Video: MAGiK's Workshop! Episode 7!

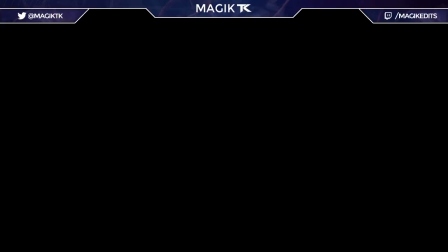0s
What is up, boys and squirrels? My name is MAGiK'S, and right now you guys are watching MAGiK's Workshop, episode 7, lucky number 7. Let's go. We got a couple nice edits for this week, so let's get right into it. Alright, first edit, we got Vatican Inject 1 Year in Vatican by Beast, so it's pretty cool. Check it out.
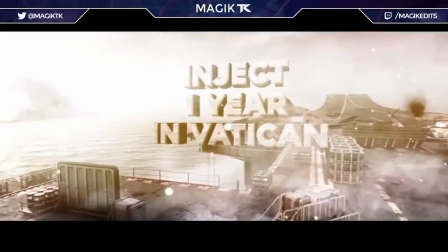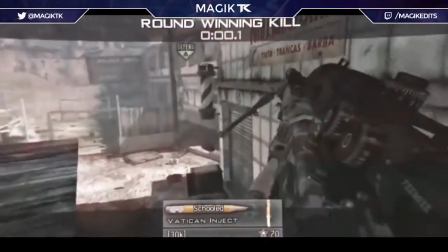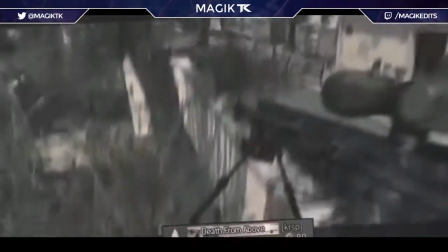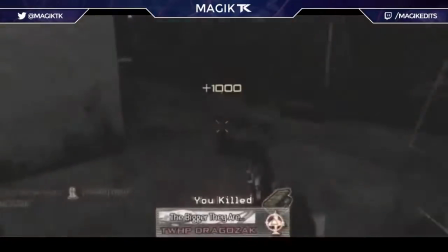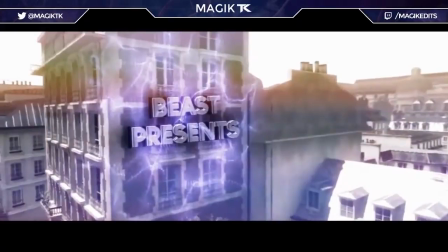71s
So the first thing I want to comment on was that the intro cinematic, the very first cinematic in the edit, was actually really well done.
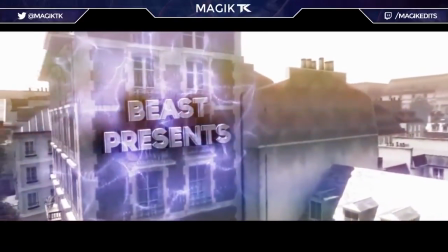77s
I like the effects and stuff, except it was kind of inside the wall. So what you guys want to do is just mask this out really easy.
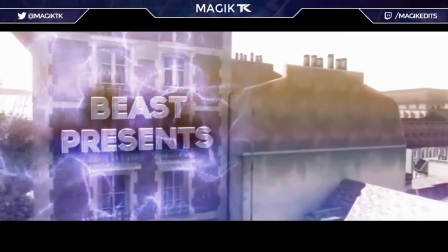84s
It'll take you a few seconds, but it'll make it look really nice. Or just move the entire motion track forward a little bit so that it's not interfering with the wall at all.
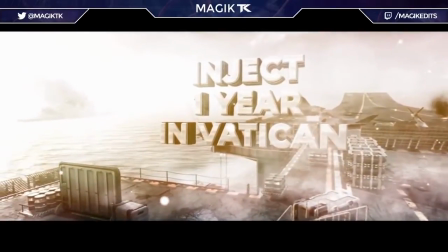91s
That would make it look a lot better. Next up, the second cinematic, you have a really nice motion track here. I like the camera angle and stuff. What could make it a bit better is some depth of field. I noticed really clearly right here.
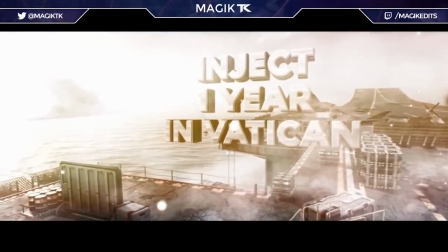102s
You have some particles floating around, maybe some depth of field on that, which is actually really easy to set up with your camera settings. You can literally just turn depth of field on and it's working. You can just mess around with a couple settings there. I could probably do a tutorial on that.
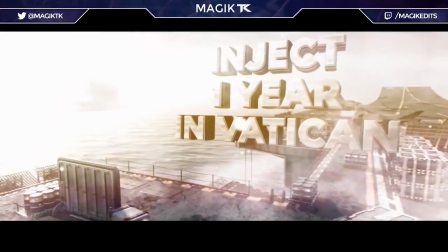114s
It's not too difficult. So yeah, add some depth of field and also add maybe a depth of field matte and have some near and far blur on the actual map.
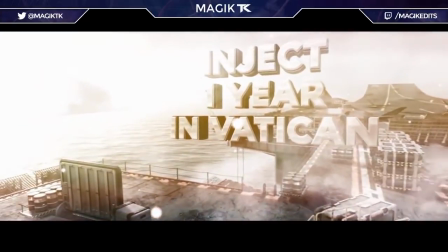121s
Just some depth of field there would definitely make that cinematic look a lot nicer.
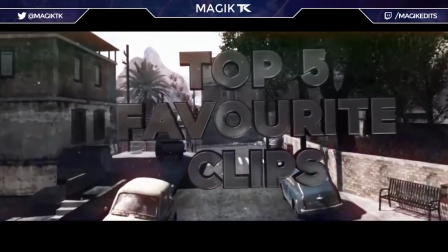125s
Also, what you have there and in the next cinematic are some of the particles are supposed to be behind the text, but somehow they're also in front, if that makes any sense.
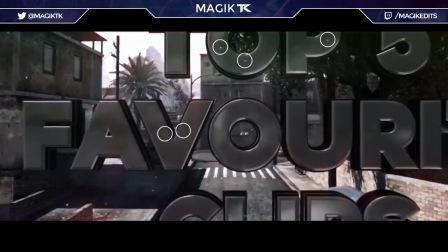133s
Like, you can see them even though they're way behind the text.
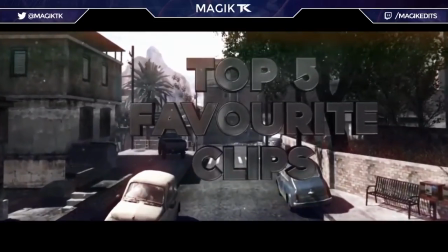136s
So I would just either take those out if it's going to be like that, because it really does kill it, or just put the text, in front of the particles.
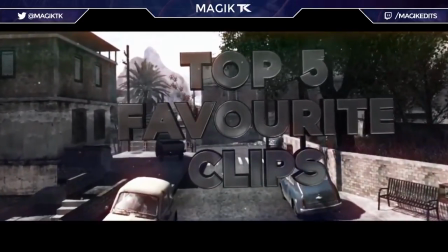144s
I don't know, it's hard to explain, but sometimes when you're using 3D effects like particular stuff, you can't really have particles in front of and behind the text. So if you're gonna have stuff like that, I would just either make it really obvious so there's absolutely no particles interfering with the text,
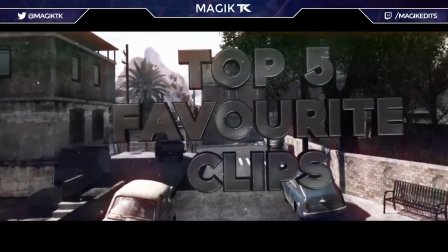158s
or just take it out completely. So make sure you guys aren't having any issues like that where your particles are behind the text yet you can still see them
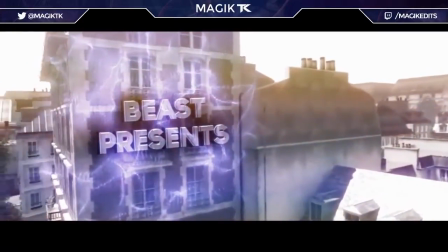166s
like they're not masked or anything. Also, the text and intro cinematics needs a little bit better compositing.
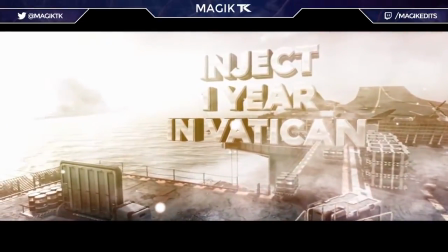171s
If you guys don't know what compositing is,
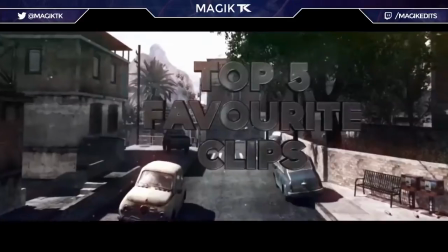173s
that's pretty much making it fit the scene a little bit better and just basically adding levels and some other color effects to make it match the edit and scene very well.
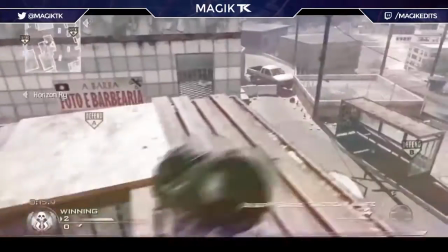181s
That could be improved a little bit, so if I were you, I'd work on that for next edit. So we progress a little bit further into the edit.
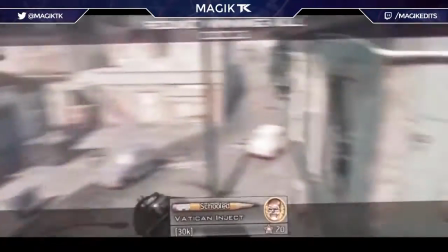187s
As you guys can see here, my tip for you guys, do not use CC lens. I would just stay completely away from that effect.
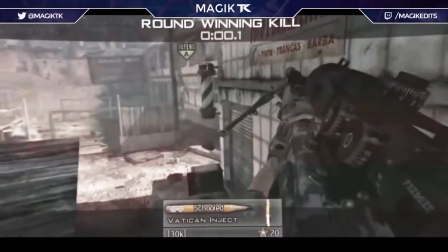193s
That effect, just all in general, was way overused back in the day, so I would just completely stay away from that.
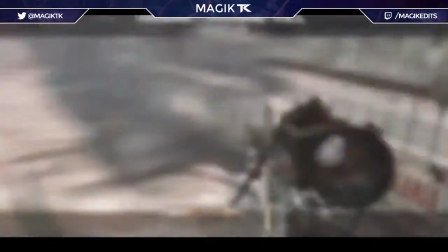199s
It doesn't even look all that great, so it's not like your edits are going to be hurting. Just don't use CC lens, my tip for you.
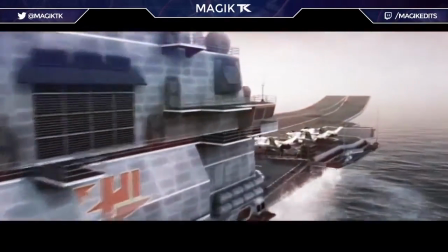204s
Also, on all your cinematics, your intro cinematics included, you want to use some clean time remapping,
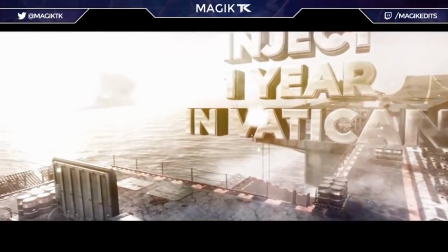209s
just some having it synced a bit nicer, having a snap to each beat. It's going to be kind of hard to explain, but I mentioned this in, I think, an episode or two before.
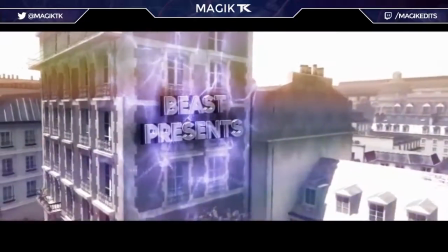218s
But basically what you want to do is have your time remapped so that it goes really fast right as the beat hits, then it slows down in the middle, then it speeds up and snaps right to the next beat,
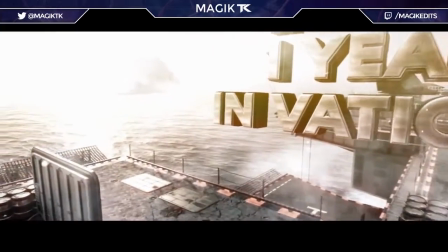227s
and it'll basically make your intro cinematics and other cinematics flow really well, a lot better than they are in this at least.
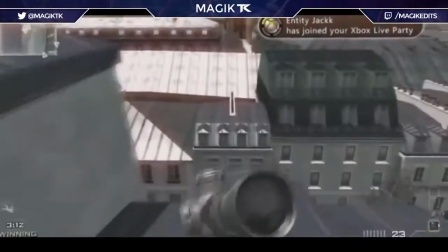233s
So make sure you do that for next edit. And also, the colors are kind of screwed up right here, as you guys can see.
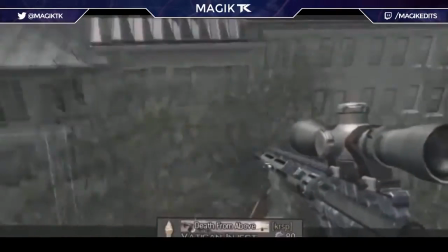238s
If I were you, I would either fix that, just keyframing some levels or something. And I can also tell that lots of these clips have what's it called?
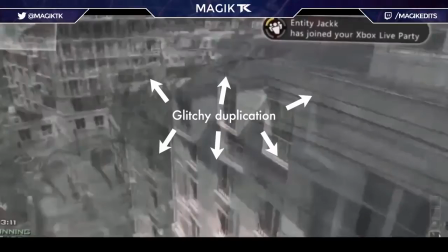245s
Yeah, resample.